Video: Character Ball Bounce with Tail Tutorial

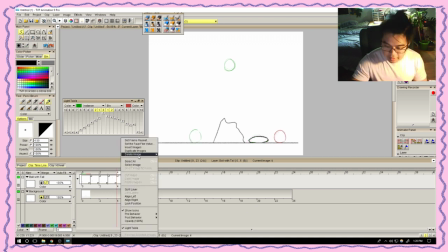[16:10]
And same over here at the in-between or the breakdown.
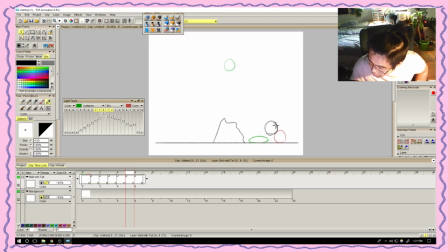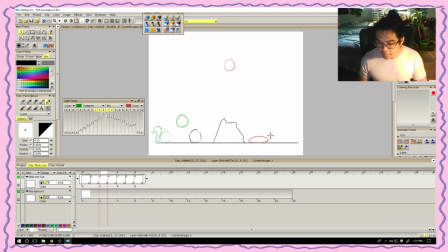[16:43]
And to our golden key, right? So this is our golden key. Oh no, not that's not our golden key. This is our golden key. Nope.
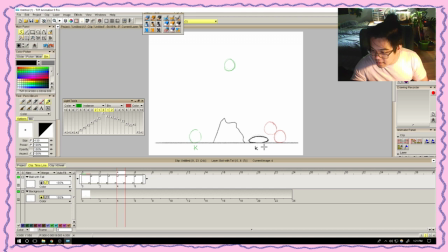[17:01]
This is a key. That's a key. This is our golden key again, right? Golden keys are essentially where your animation starts and where your animation ends at the very front and end parts.
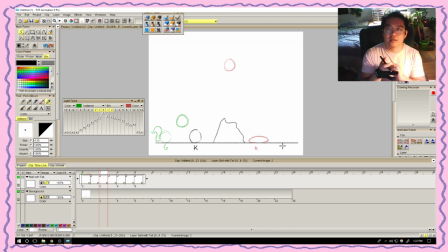[17:20]
The keys are just kind of like the keys are still very much storytelling poses. It's just that they kind of break it down to what's the next pose that is more meaningful, right?
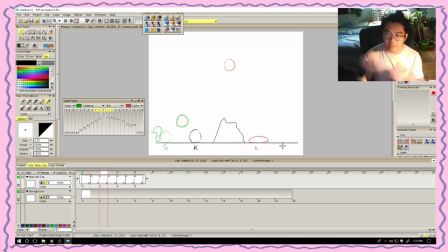[17:33]
It doesn't fully tell a whole story itself, but like what's the next pose that it needs to transition off of, right? This is our breakdown, breakdown, breakdown. Did I get that right? Nope, that is not right.
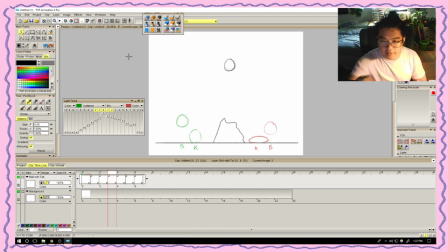[17:57]
Right here's the breakdown. G, B, K, B, K, B, G. Cool.
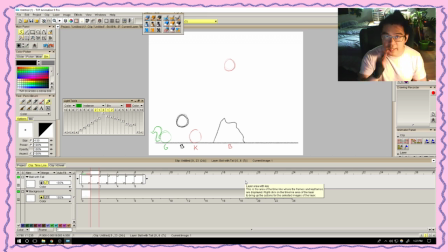[18:12]
So one helpful tool that can actually help us is using arcs. Like the previous episode, what we did was actually charted out where our ball and like where our ball is gonna
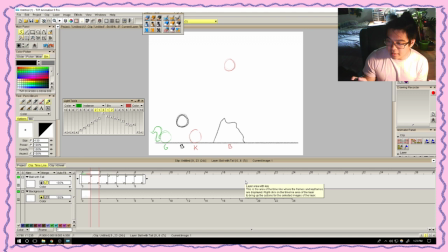[18:26]
be in space. And it helps you actually figure out where like how many keys should be in each frame.
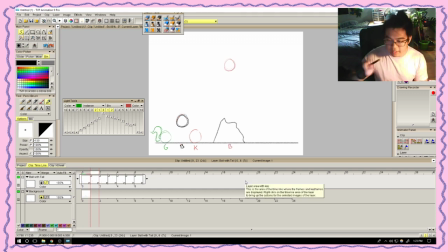[18:38]
Like from here to here, there shouldn't be as many frames as you need from here to here or here to here, right? Because that's a short amount of time. You could probably have it go whoomp, whoomp, right? Whereas over here, you might want to like hold it for a little longer and then have it fall down. And the same for here.
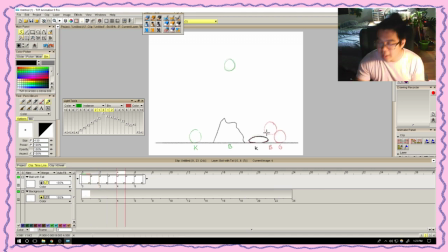[18:58]
It's just trying to catch itself. So maybe it holds itself a little for a second, right? It's a much more controlled ball bounce. Oh. Then goes back up for a little bit and then back down. Very short amount of time. So it goes boom, boom, boom, right?
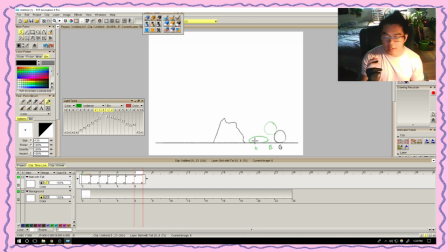[19:18]
And then you can have it kind of roll a little bit and then roll back and then have the tail kind of like following. You'll see. You notice that we actually have not animated the tail yet, but because the tail itself isn't super important.
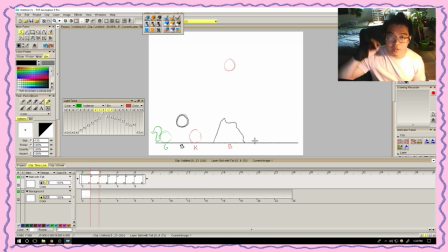[19:34]
It's essentially just following the path of the curve, right? At least that's how I like to think of it. It makes things a lot more visually interesting, and you can go a bit more realistic and actually have the tail have like some sort of substance on its own outside of like, okay, cool, maybe
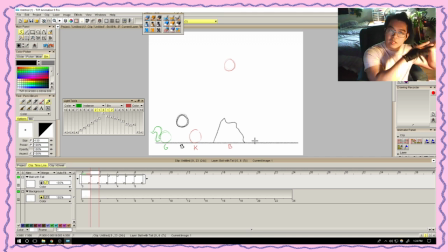[19:53]
it wants to keep its own thing, but like maybe there's like it wants to keep its own shape, but like maybe there's like little frills at the very end that are like doing some sort of like dragging motion or like an overlapping motion, right?